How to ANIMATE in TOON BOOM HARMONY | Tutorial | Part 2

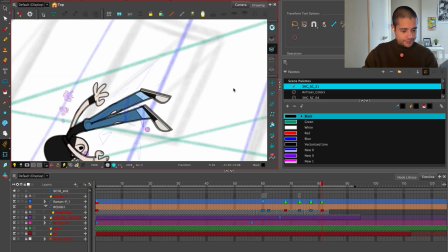734s
Because here I'm not showing the body, just the legs, and the legs will be aligned differently.
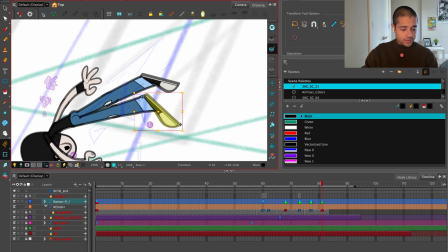742s
So I might have to create a new drawing for the shoes.
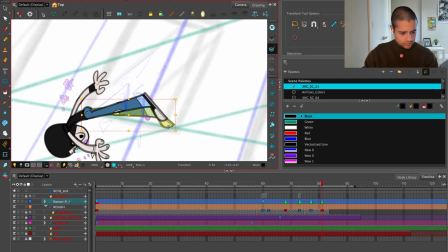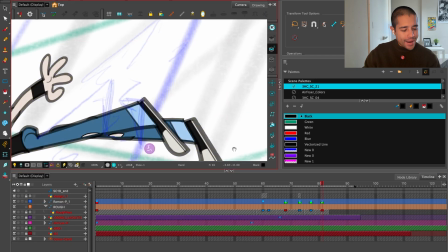757s
Bam, bam, bam, bam, bam, bam, bam, bam, bam, bam, bam, bam, bam, bam, bam, bam, bam, bam,
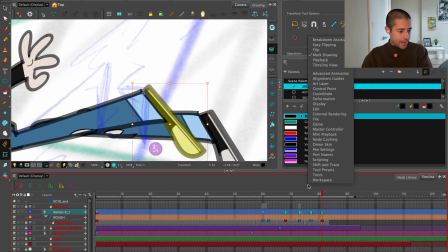764s
bam, bam, bam, bam, bam, bam, bam, bam, bam, bam, bam, bam, bam, bam, bam, bam, bam, bam, bam, bam, bam. The Killers, guys, amazing band.
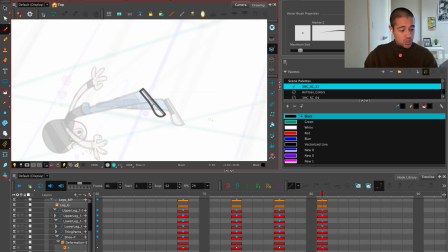778s
So how a shoe? Let me draw everything. So here will be something like this.
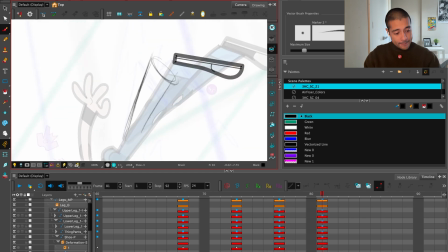784s
Bam, bam, bam, bam, bam, bam, bam, bam, bam, bam, bam, bam, bam, bam, bam,
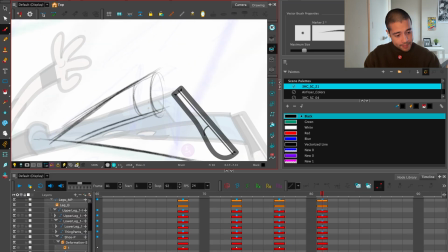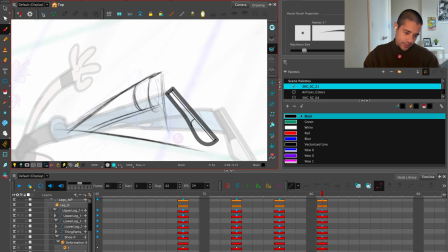798s
bam. Boom. So the shoe will be something like this.
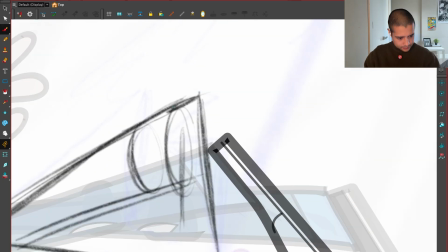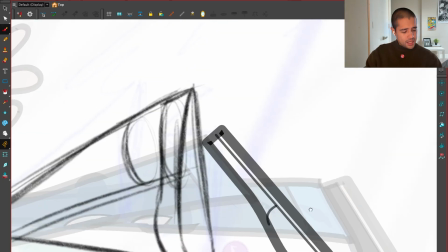808s
It was only a guess.
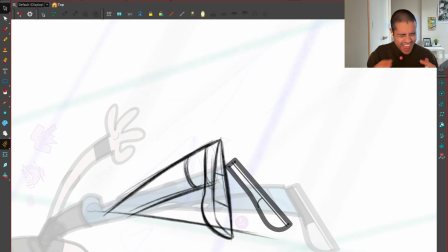812s
Can't look, it's killing me. I'm taking control.
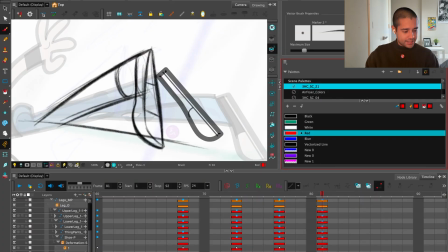824s
I'm going to pause here for a second to show you how beautiful is this. It's super simple, but it's beautiful.
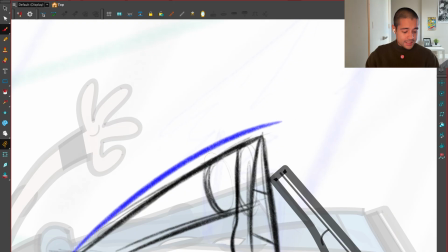830s
Look at this. This is a C curve. It's just one line from here to here.
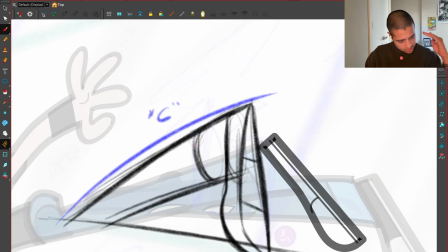835s
This is a C. This is how simple everything should be. And then from here we have a straight line, almost with a little curviness here in the center, but this is another C. Here we have another C.
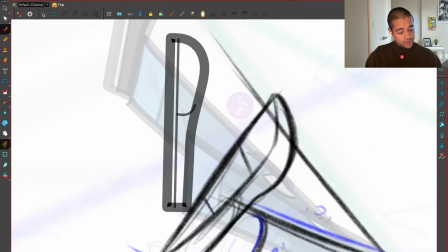849s
Here we have another C, but it's almost a straight.
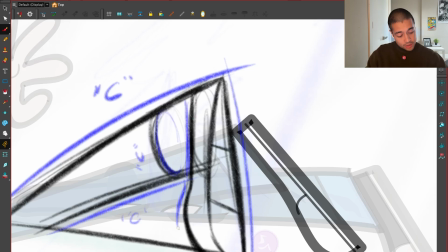854s
Here we have a straight, and then we combine that straight with a subtle S. With a subtle S. Look at this little tail here,
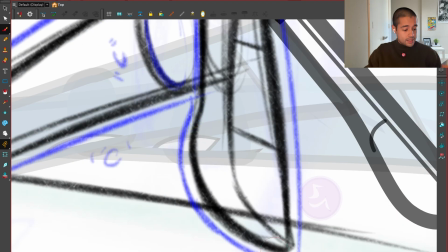861s
and then boom, into a C. It's a subtle S. And then from here to here we have another C,
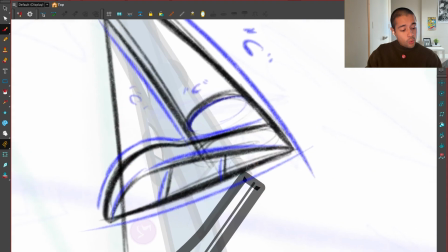866s
C, a straight, and the way that I put these straights was not like this, neither like this.
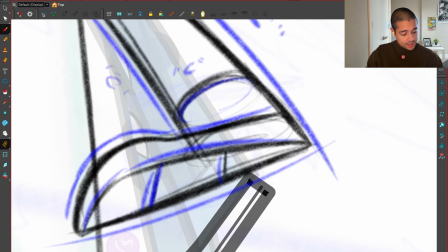872s
I push these straights, this should push a little bit like that.
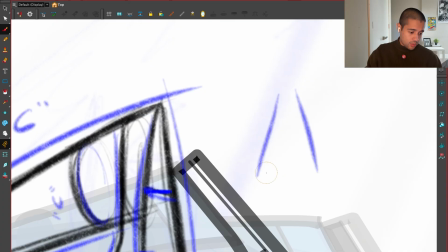875s
So this is creating this type of shapes, which are dynamic shapes instead of creating these symmetrical shapes.
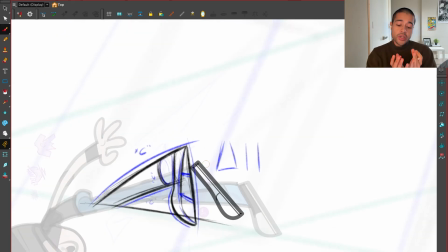881s
These dynamic shapes makes all of your poses feel more alive. All the energy that exists inside of these shapes will flow outside of here.
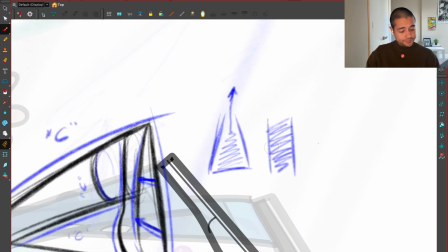890s
Here, the energy will be stuck. So let's go. Bam, bam, bam.
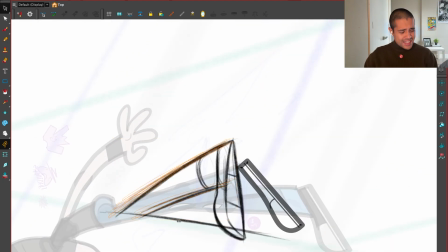896s
I just can't look. It's killing me. I'm taking control.
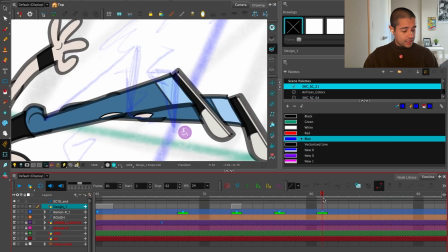908s
I'm going to copy what I did here on the design layer to keep everything more organized.
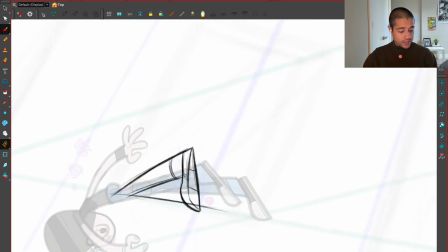913s
Bam. And then following the perspective grid, which is this, I'll put this here.
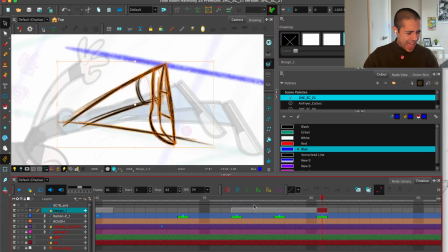919s
I'm Mr. Brightside. I'll
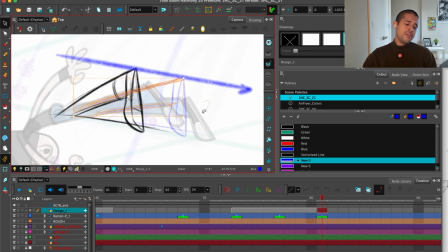929s
never, I'll never,
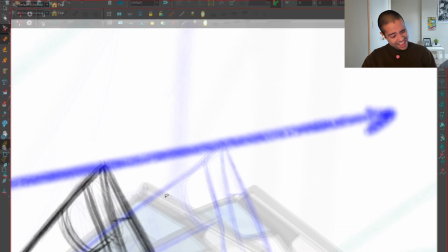937s
I'll
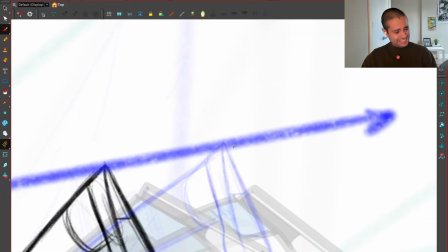942s
never, I'll
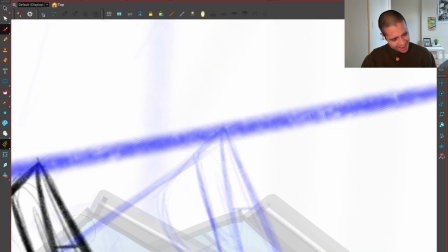947s
never.
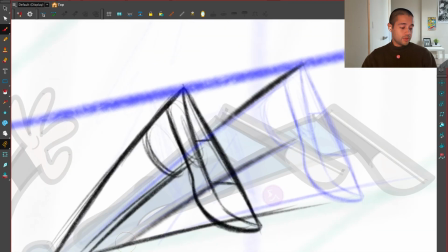953s
Beautiful song. So bam, all of this, let me color this with black.
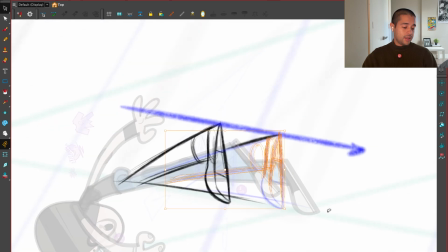958s
Well,
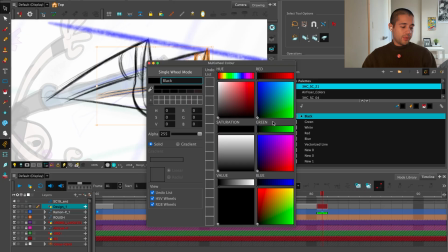962s
bam, there you go.
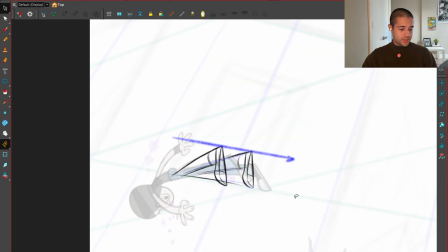968s
Cool. Where's the window? Where's the window? Let me move all of this a little bit over here.